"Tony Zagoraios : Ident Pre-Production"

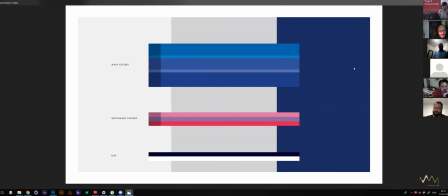(0:04)
Yeah, so here's the main colors, the secondary colors, the black and white, some other color palettes that we presented to the client,
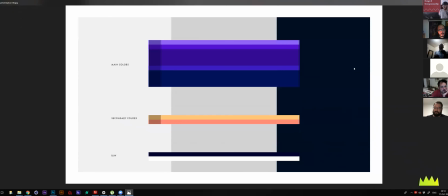(0:12)
other color palettes, you know, a few options that the client should able to understand.
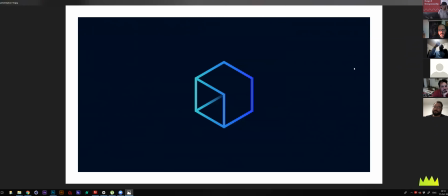(0:17)
Here are the gradients that we finally came up and share with the client. And here's the same logo with the gradient inside. And you see what because the client wanted a little bit of depth, what we did is we, you know, add a little bit of shadow here. So it gives you the sense of depth and extrusion for the logo.
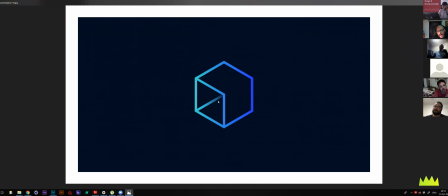(0:35)
So a little bit of sense of 3D style into the logo, so it feels it has depth, okay?
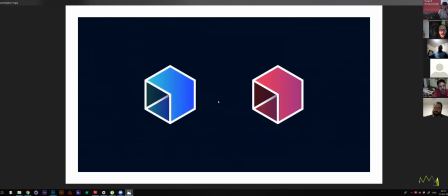(0:42)
And various applications here, how it looks with stroke, how it looks with gradients.
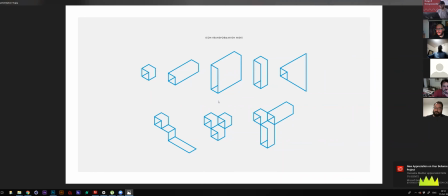(0:48)
And here is the icon transformation test that really push us on how this is going to you know, deconstruct and construct in the graphic package, especially and then in the ident. So you see how from the cube at the left, we're starting to extrude that.
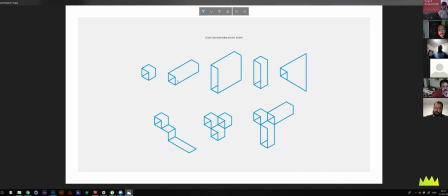(1:05)
We're starting to change the height, change the inside, and then changing the right corners so it unfolds and creates the upper thirds or lower thirds, okay?
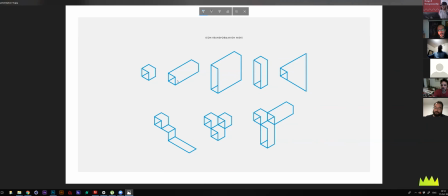(1:17)
So the idea was everything starts from the cube, but the cube is a shape that you can transform in other shapes,
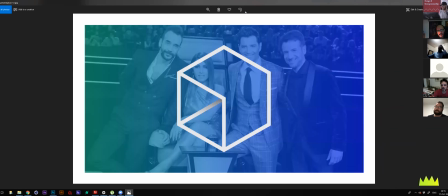(1:26)
and it's a multifunctional shape, okay? So you can see here some other applications,
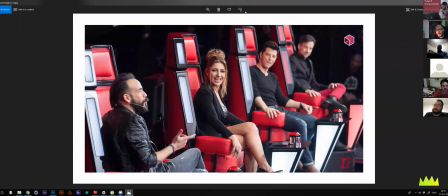(1:33)
and you can see here, especially at these frames, so we have the cube at the top right corner, and it's changed here. It opens the shape, and then we can have the typography inside here. So this is how it converts from the main logo,
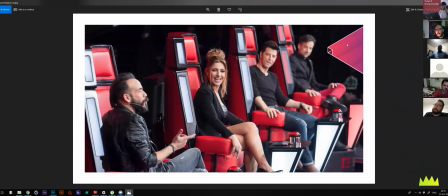(1:51)
filled with gradient at the same time, opening, and then having the information there.
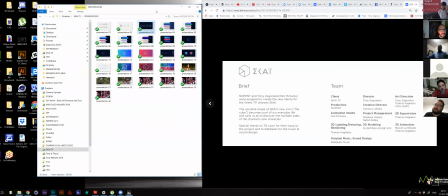(1:56)
So basically, this is how the general idea for the main shape was,
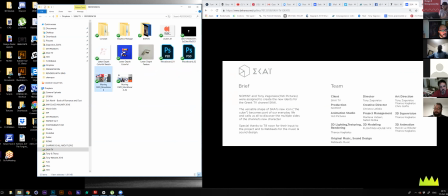(2:04)
you know, developed. And here are some references.
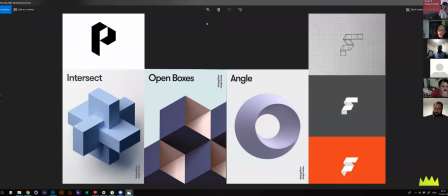(2:11)
Okay, these are the references we didn't share, of course, with the client,
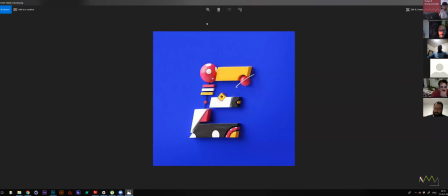(2:15)
but these are some references that we had in order to come up with the idea on how this is going to work.
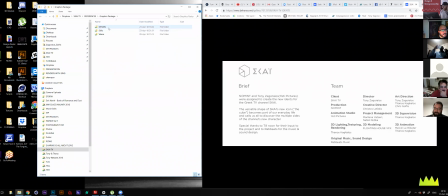(2:23)
And let me see, because I think I have some other stuff here. Yeah, some stills and references at the same time. Let me see if I have the concept.
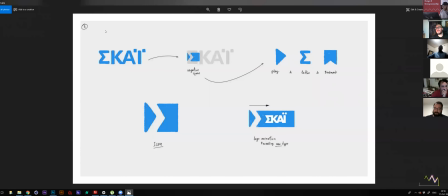(2:36)
Yeah, and here is some draft sketches. Okay, which is really interesting. How at the left, at the top left, this is the original logo.
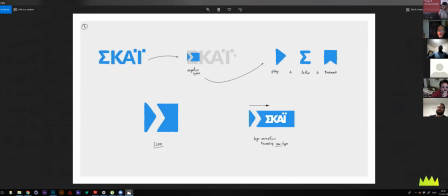(2:48)
Okay. And then how we moved from the original logo to starting to scratching the surface of the idea, okay? And here's the sketchbook, because we were trying to read the negative space that the letters are creating, okay?
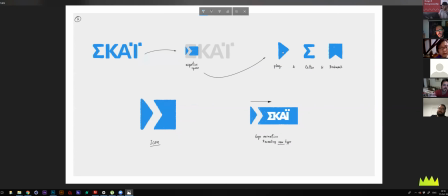(3:05)
And if you see, the first that really came up was that play button and the S letter and the bookmark then, and that was the first drawing and sketches that we did, okay? And then moving forward to some other sketches, you see,
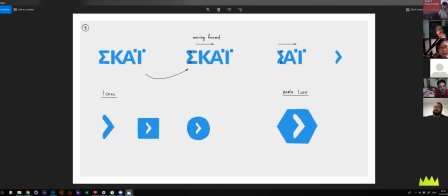(3:21)
we are removing the parallel lines from the S, which is the Greek S, okay? And then blending them in, we're starting to come up with the icon, which firstly was the arrow,
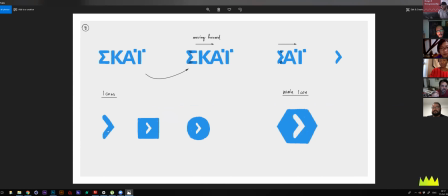(3:33)
but for a few competition reasons, the client didn't want the arrow, so this is why we moved on to the next steps.
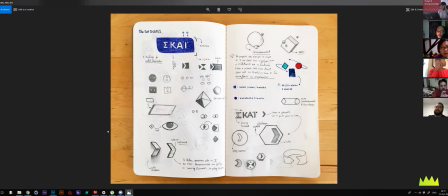(3:41)
And this is some sketches that we did, you know, firstly rough sketches at the start to see how that works, okay?
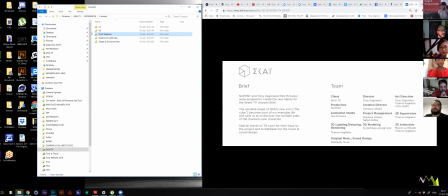(3:50)
And let me go back, because there's a ton of information here, shadow and light ideas. That's mainly for the idents. And let me show you a few things about the idents,
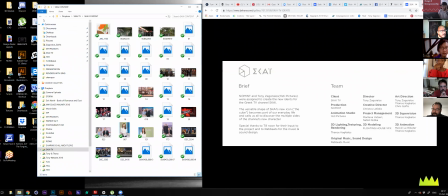(4:05)
how we worked about the idents of the sky content. Yeah, a few other stills from the so idents is here.